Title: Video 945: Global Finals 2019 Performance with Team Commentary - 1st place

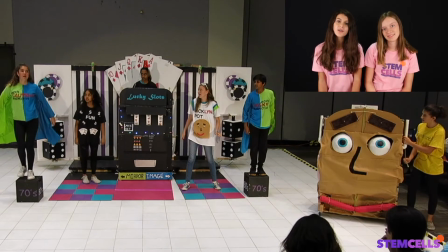[8:34]
Here's another chance to look at blocking and staging as our face brain prop shows off a technical element. Notice each character's expression and position. We videotaped ourselves many times and assessed our staging to get to this point.
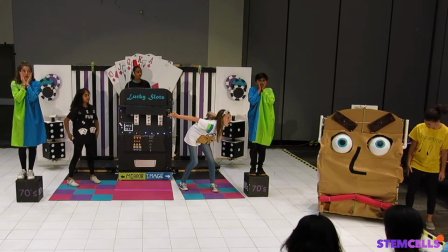[8:47] Og, look at our face! Our eyebrows are sinking and our mouth is frowning because we were losing!
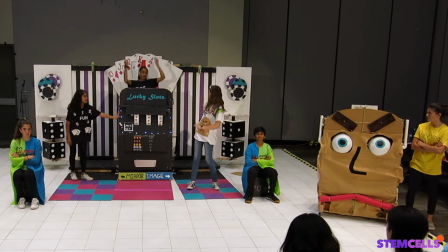[8:53] I haven't played a big jackpot in a while. Odds of One is coming to make you smile.
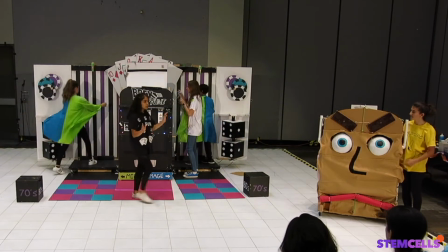[8:58] Psychologists designed the slot machine to be irresistible, making me even more powerful.
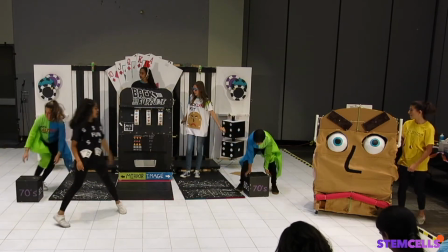[9:04] After many years, the losing stage of my plan was finally complete. Now, it's the 1980s, and Jack will experience the final stage.
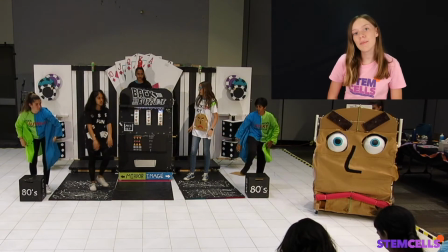[9:12]
As we enter the 80s decade, our slot machine becomes branded with a Back to the Future reference. We really love how they wrote the script for that movie. Every line had a purpose. We try to do the same thing in our DI skits.
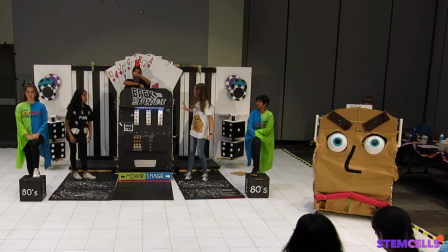[9:24] Play three lines to win, so go ahead, take a spin. We're going back to the fortune.
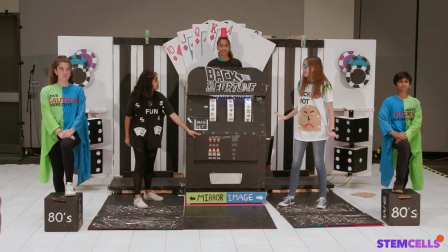[9:30] And now, invented by the IGT company 1986, you can play a progressive jackpot.
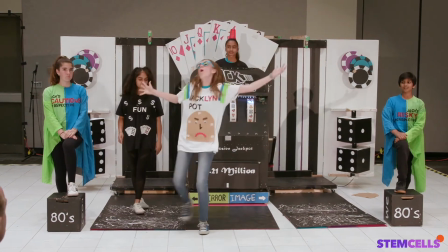[9:35] What? Point 21 million bucks!
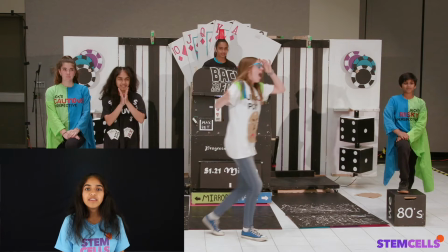[9:38]
Notice how jackpot uses the whole stage in this scene, and then notice the physical action between her and the evil character addiction.
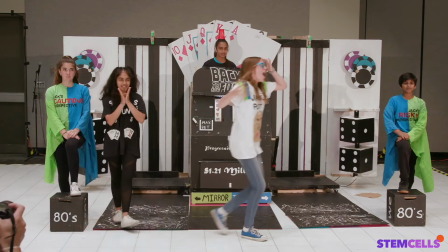[9:46]
She even pushes her to the floor.
I can't stop! I've lost so much!
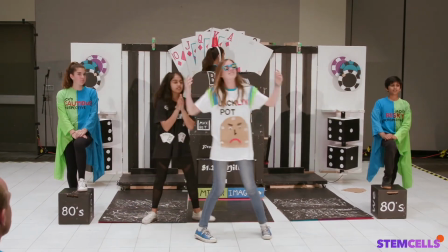[9:51] Gambling is the only way I can get it all back! What's wrong with me? In the beginning, you won big.
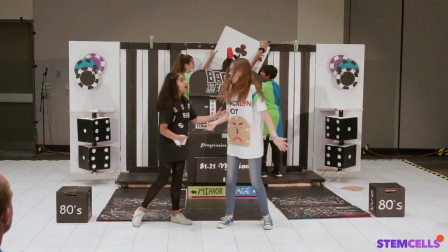[9:57] In the middle, you lost a lot. Now, you are in a stage of desperation and hopelessness.
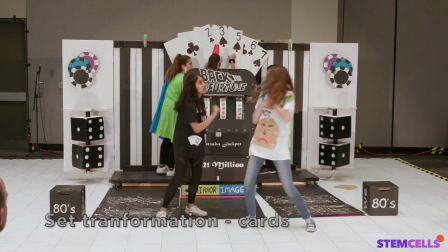[10:02] These are the three stages of a mystery disease. Your disease. It's time to wear the cards out on the table.
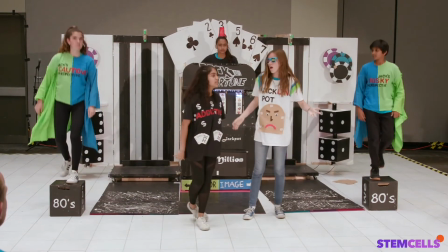[10:08] I started as fun, but I transformed into an addiction. I made you addicted to gambling!
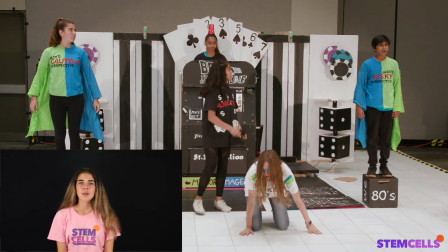[10:13]
As the perspective characters act in mirror image, we chose hand motions that were significant to the script lines.
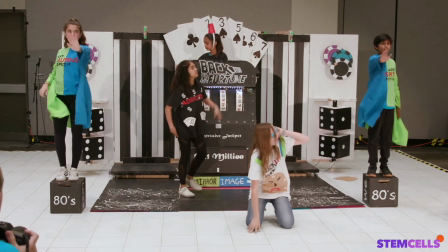[10:20] I am changing my perspective! We need to stop now before this addiction gets too powerful!
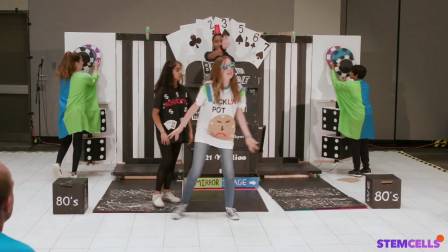[10:25] And I'm afraid of being broke! Let's borrow money and try to break the bank! Stop! Addiction and your longing for dopamine are controlling you!
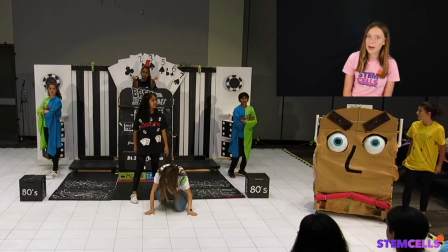[10:33] You've hit rock bottom!
In this next scene, the focus is on the face-brain prop, but notice how the other characters are still acting out what's happening as a result of addiction.
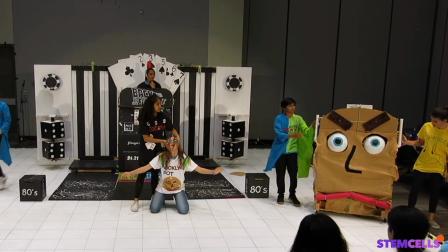[10:41] We're in debt and the symptoms of addiction are showing on our face! Bloodshot eyes and weight gain!
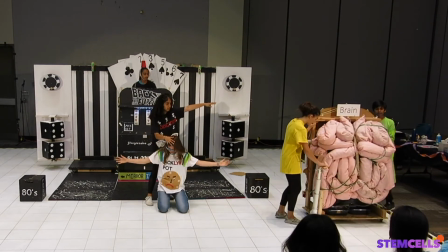[10:47] The brain is showing symptoms too! The neural pathways connecting the reward system to the prefrontal cortex are weakening.
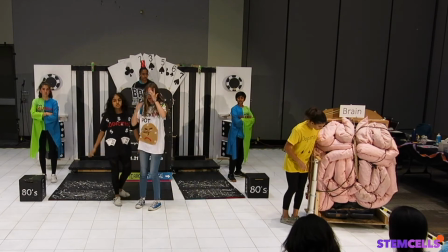[10:54] It's all because of addiction! Jack has been diagnosed with compulsive gambling disorder and will never stop playing slots.
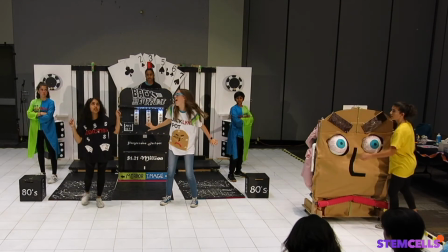[11:01] GAMBLE SOME MORE, IT'LL SOLVE ALL OF YOUR PROBLEMS! NO!
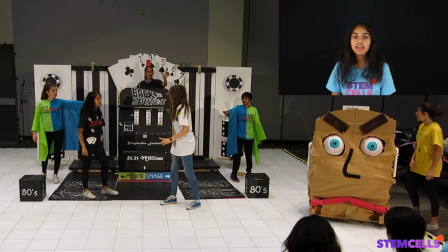[11:05]
When all the characters do something in unison, it grabs the audience as an important moment of our story. In our skit, this is the turning point for the main character.
You are my problem and I'm a problem gambler!
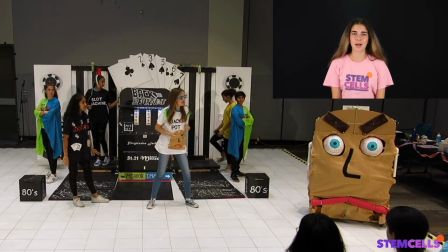[11:18]
At this point, the entire set has finished its transformation to black and white. We'll call attention to it by an obvious line and action.
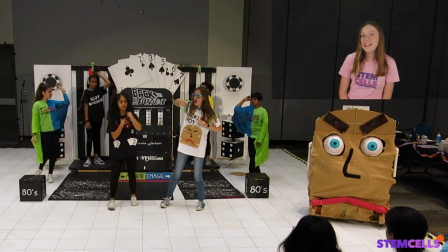[11:26] I'm so depressed that it seems like the whole world is colorless!
In the last song, we chose a melody from the decade that aligned with this phase of addiction.
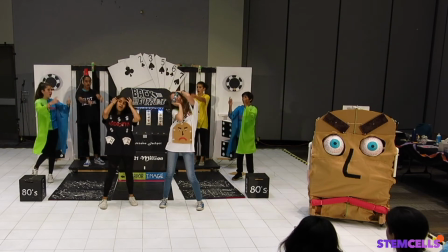[11:37] Addiction! Oh, oh, oh, oh,
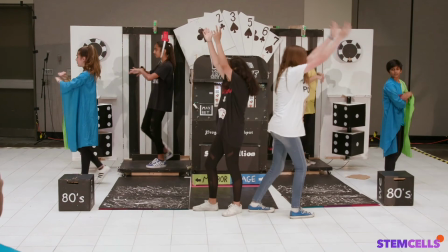[11:40] you're not fun, I've got to wean off of the dopamine,
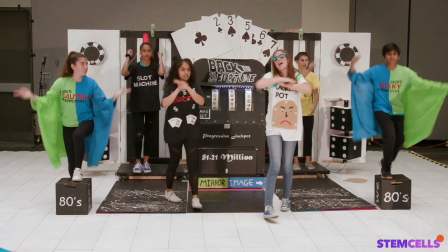[11:49] I love fluff but they made me poor, my new viewpoints I will not ignore.
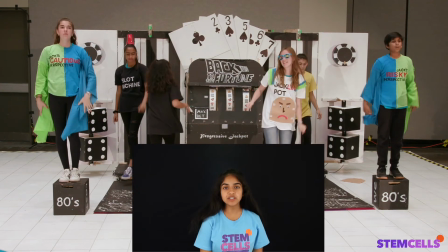[11:56]
We used this last scene to amplify our research and clearly convey the theme of our story.
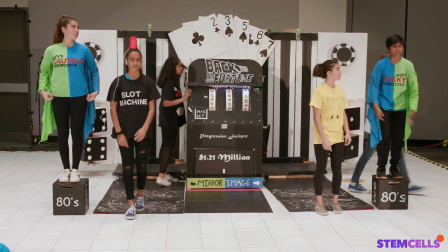[12:01] Problem gambling was declared an impulse control disorder in the 80s and is now defined as an addiction.
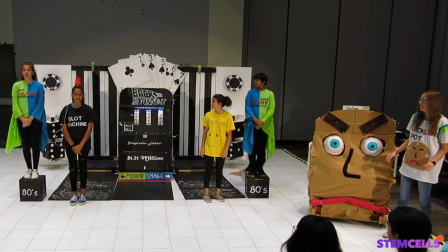[12:06] Gamblers lose $130 billion worldwide in casinos this year.
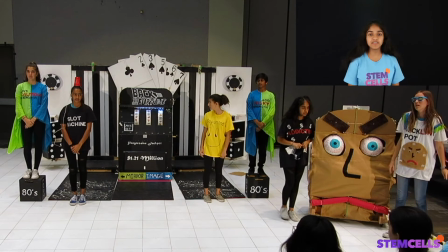[12:11]
Also, we once again rearranged our staging from left to right, front to back, and at three different levels.
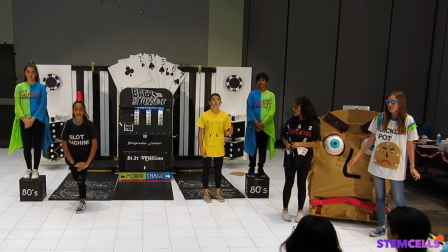[12:17] In the US alone, 10 million people are addicted to gambling. Drugs and gambling alter many brain circuits in the same way.
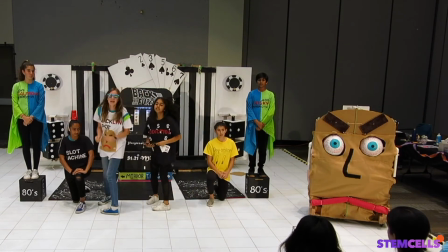[12:24] I am changing my point of view! Gambling isn't fun, it's addiction!
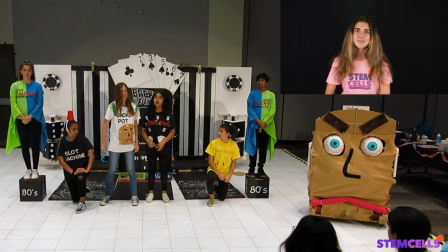[12:30]
In our final lines of our skit, we wanted to lighten the mood, so we used a technique called bookending. This is where the story kind of goes full circle to where it began.
Okay, I get it.
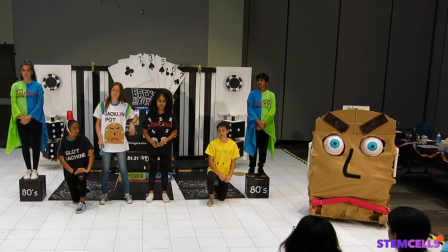[12:41] Gambling is not good. But you know what is good?